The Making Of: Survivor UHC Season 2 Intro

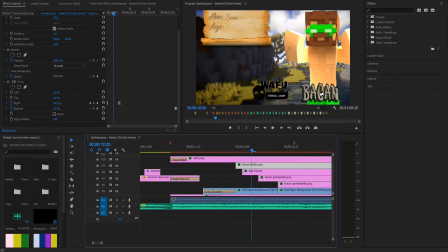(16:31)
As you can see, I messed it up a little bit there, but like, you can't notice this. Like, if you're watching this just through, like, I'm gonna do this real quick,
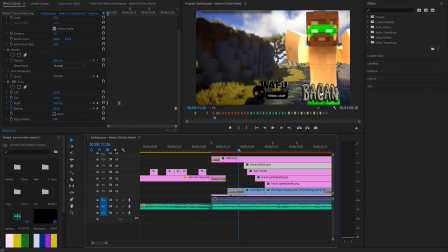(16:44)
you probably didn't even notice it, that like that little error happened. So I mean, I tried to fix it for the most part, but it's so unnoticeable.
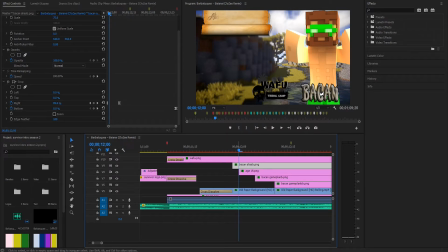(16:58)
So this scroll here was to just get more personality into the survivor characters, the people that played the round. So we have their alias, so we have their in-game name, what they go by, like their Minecraft username, but a lot of people don't call people by that username, so I wanted to put the alias in here.
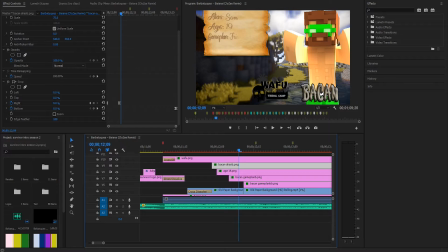(17:16)
So like, I haven't watched the season or anything. Nintendo, who organized this, has kept most of the details about the season pretty secretive, which is fine by me. But I figure that, like, most people don't call Bacon, they call him Sam. Or some people call him Bacon, some people, his closer friends, call him Sam.
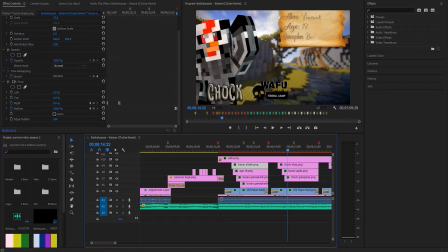(17:33)
Just as an example, I know for Chalk, especially, everyone calls him Vincent, basically.
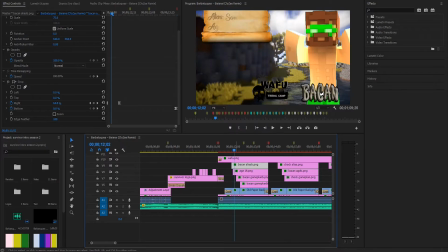(17:38)
Very few people call him Chalk. So having that up there, it makes it clear for people that might not be as experienced in the community that are trying to watch.
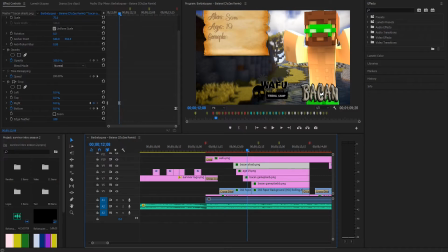(17:46)
The age, that's kind of just adding more realism to it. And then the game plan is to give you an idea of who you might want to look out for while you're watching the perspective. So Bacon's his friendly underdog plotting against the threats.
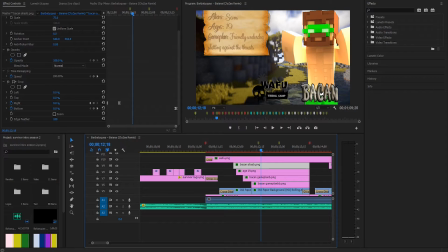(17:59)
So if you want to, like, pay attention to anyone, let's say you want to pay attention to what is Bacon going to do in this game, you can, like, make the assumption that he's probably going to try and lay somewhat low,
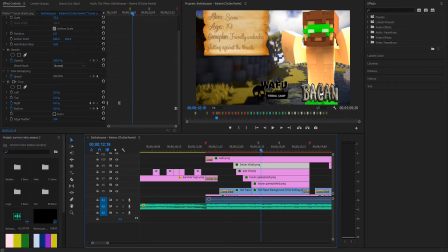(18:14)
but he's going to be there, like, figuring out, okay, who has the control and how can I get rid of the person in control. That's kind of just to add more personality to it. Some of them are more joking than others. I know Katie's is especially silly, but that's that.
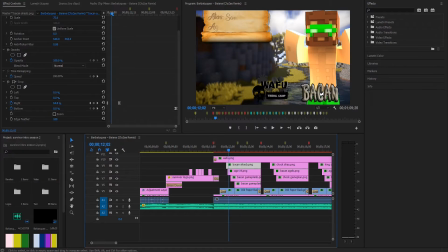(18:29)
Let me go back to this. So we have the paper scroll down. So what I had to do for this here, if we go to speed and duration, you'll see it is a speed of 1.
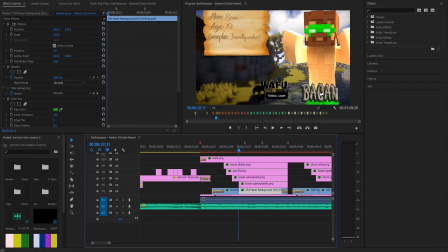(18:41)
Normally it's at 100, and that's to get this paper to stop, because if I don't have it stop, then it
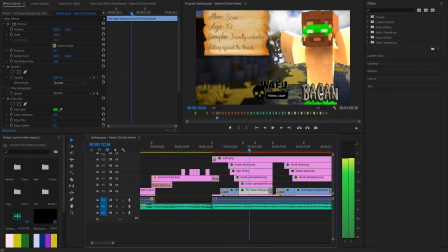(18:50)
flaps around like there's wind under there, and that's just not realistic. So I had to set it to speed 1 to stop it.
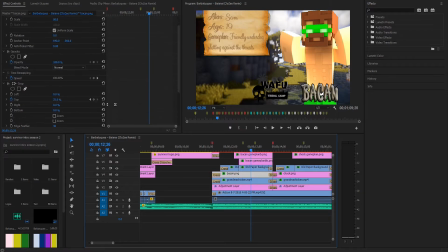(18:59)
The last thing that happens is if we go to the Bacon text, you'll see this brightness and contrast mask. And if you remember the Survivor Season 1 intro, there were...
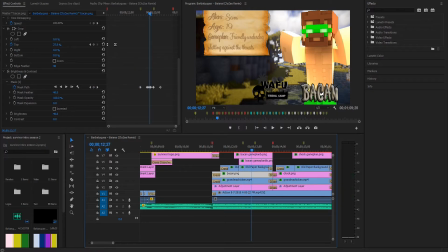I guess Premiere is just lagging on me now. That's fine. So you'll see the little brightness go across the letters. That was something that I did in the original Season 1 intro. Again, for the continuity thing, I wanted to bring it back.
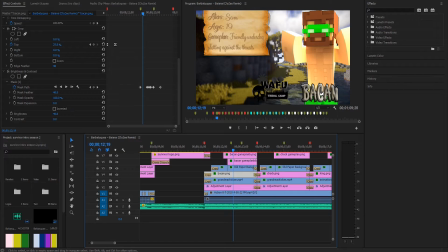(19:32)
And it fit nicely with the beat as well.
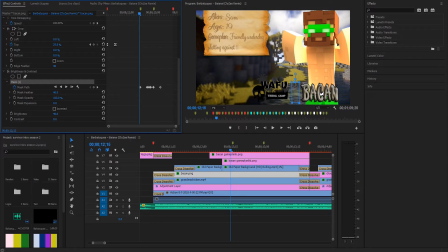(19:37)
So all this is, if we click on the mask and we go frame by frame, you'll see that it starts here.
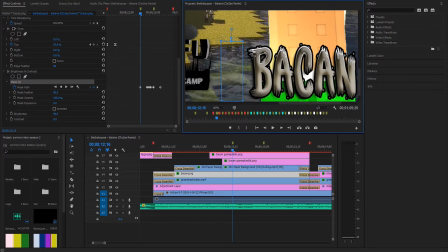(19:43)
Let me zoom in. It starts right outside of the text, and then as you go over, frame by frame, it goes over the text. And there is a mask feather to make it so it's not super, like, it adds like a fade to it, so it's not just super linear.
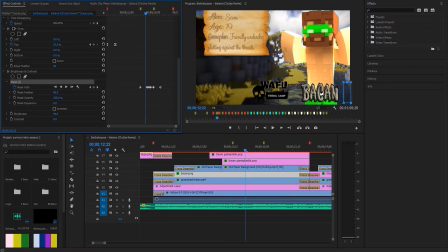(20:02)
Let me go back to fit. And it just goes across the letter, and then what happens in here is I have it go all the way around. There probably was an easier way of doing this, but I needed to get it for this frame right here where it starts to go down.
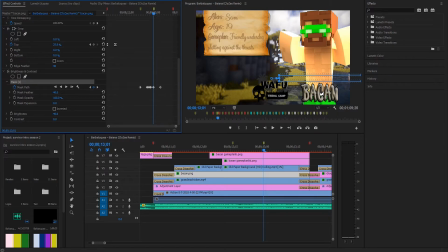(20:17)
I needed to make it cover the entire text, and that's what I did. And then it just goes down like that, and it stays there for the rest of it, out of sight. The mask is only affecting this layer of text, and because the edge of the text is not touching any of it, nothing happens, even though the effect is still there.